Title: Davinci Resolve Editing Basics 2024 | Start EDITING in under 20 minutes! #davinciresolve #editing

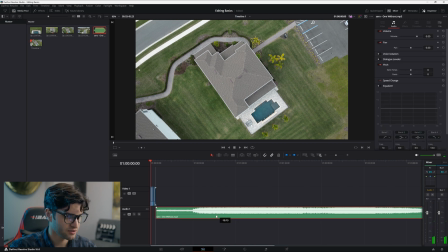Say this was the beginning of a real estate video. Probably play this song. Just drag it. Same thing applies to trim it. Just click and drag.
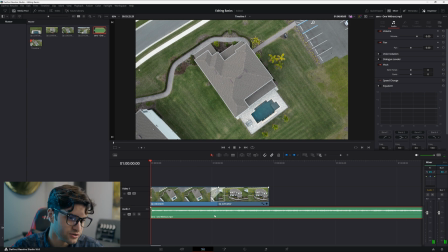Okay. Now what if you're like, I don't like how loud this is. You just come right here and you just drag down right on the clip. Or click undo. What you're gonna do is obviously click on the audio clip and then come up here and drag
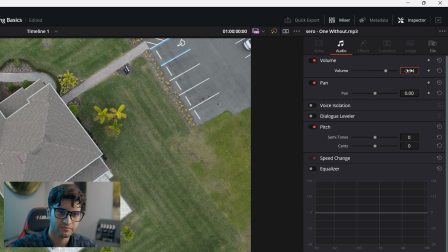to put the volume down, put the volume up. Or you can double click here and type in the number you want. Minus 10 decibels. That's good.
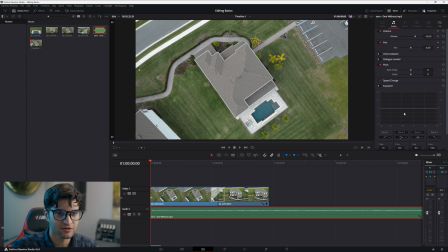And all this other stuff here is just more advanced stuff that you're most likely not gonna mess with right now.
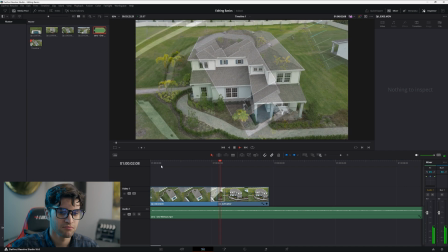All right? Okay. Cool. I like it.
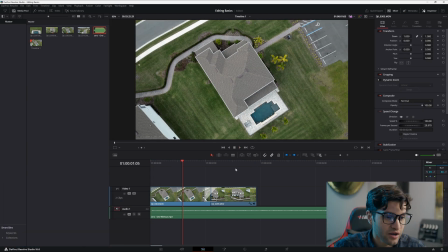Easy. 1, 2, 3. Cool. Another thing. I almost forgot this.
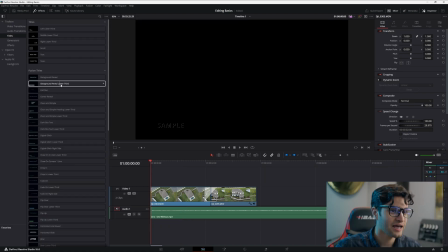This is important. Let's just add some text. Basic text.
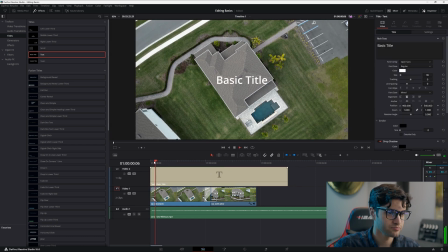So you click it, drag it in. Basic title. That's just way too long.
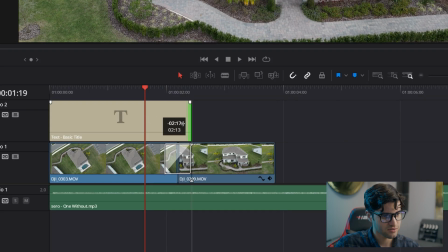So we're gonna click and drag. Trim it up.
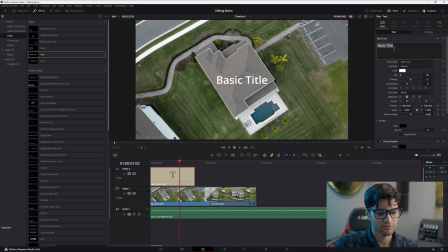Click it, and then you're gonna come up here to the inspector window. And you're gonna type in what you want. What do I want it to be? We'll call it real estate. Why not? No, we won't. We'll call it house.
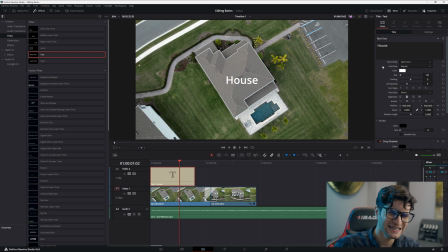Okay. There's many settings for the title here. So many. There's a lot of settings. All right, what can we do to make this interesting? Change the font, that's for one. I want it to be thick. Why is the house starting to look like I didn't spell it right? All right, we'll take this font. Size. Can increase it.
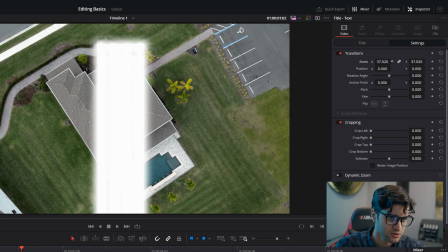You can also increase the zoom, which as you can see is not the same as size.
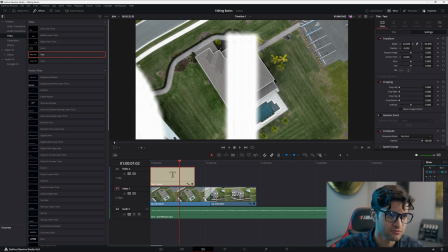Okay, when you zoom, you're literally zooming in to the title, and then the resolution gets all low, not as appealing to the eye. So you just increase the size. Ooh, look at that. Oh, that's way better.
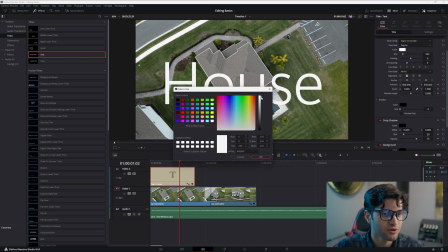Increase the size. I like it in white, but maybe we want to go a little bit gray, kind of match the color of the outside. And now You know what I think I want? I think I want to drop a shadow on this.
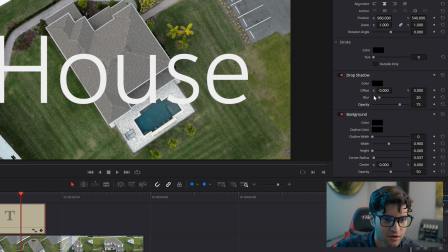I think that's what I want. We're gonna go to drop shadow. All right, okay. So we're gonna go here to offset. Offset it just a little bit. Cool. And bring it down a little bit, just so it's not so in your face.
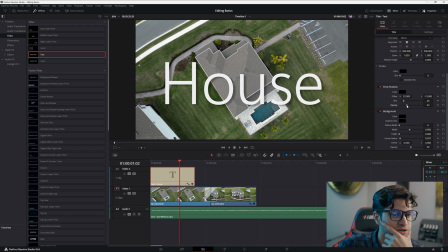Bring the opacity to about 33. Obviously this is too big, so we'll decrease the size. We'll actually make it coming toward the screen. Kind of animate, the text animate. And we'll go to settings.
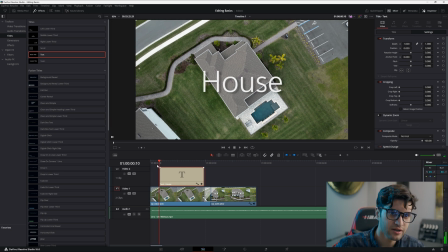We'll go to the beginning of the text, the very beginning. And we'll click this little keyframe button right here.
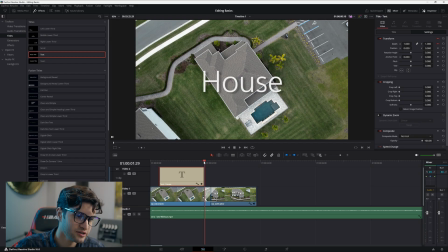Click it. And then we'll go to the end, very end.
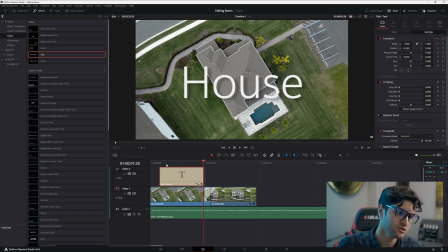And then we're gonna go here where it says zoom and zoom it in. So pretty much what you've done is you set a keyframe at the beginning of the text and at the end of the text. So pretty much what you've told DaVinci is at the beginning of the duration of this text clip,
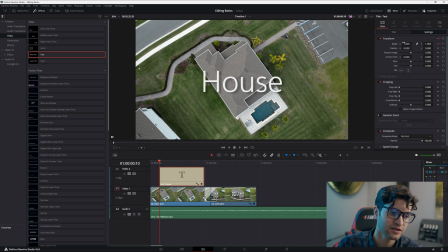you want the house to be at one at its base setting. And then at the end, you want it to increase to 1.5. Okay, and let's see what DaVinci did. There we go. So let's go here. We don't just kind of want it to just cut harshly off the screen.
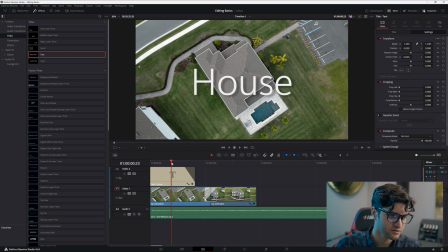You can come right here, drag it. Now it just kind of fades off the screen. Nice. All right, so you just animated something. If you haven't done that already, 1,000 times. Sweet.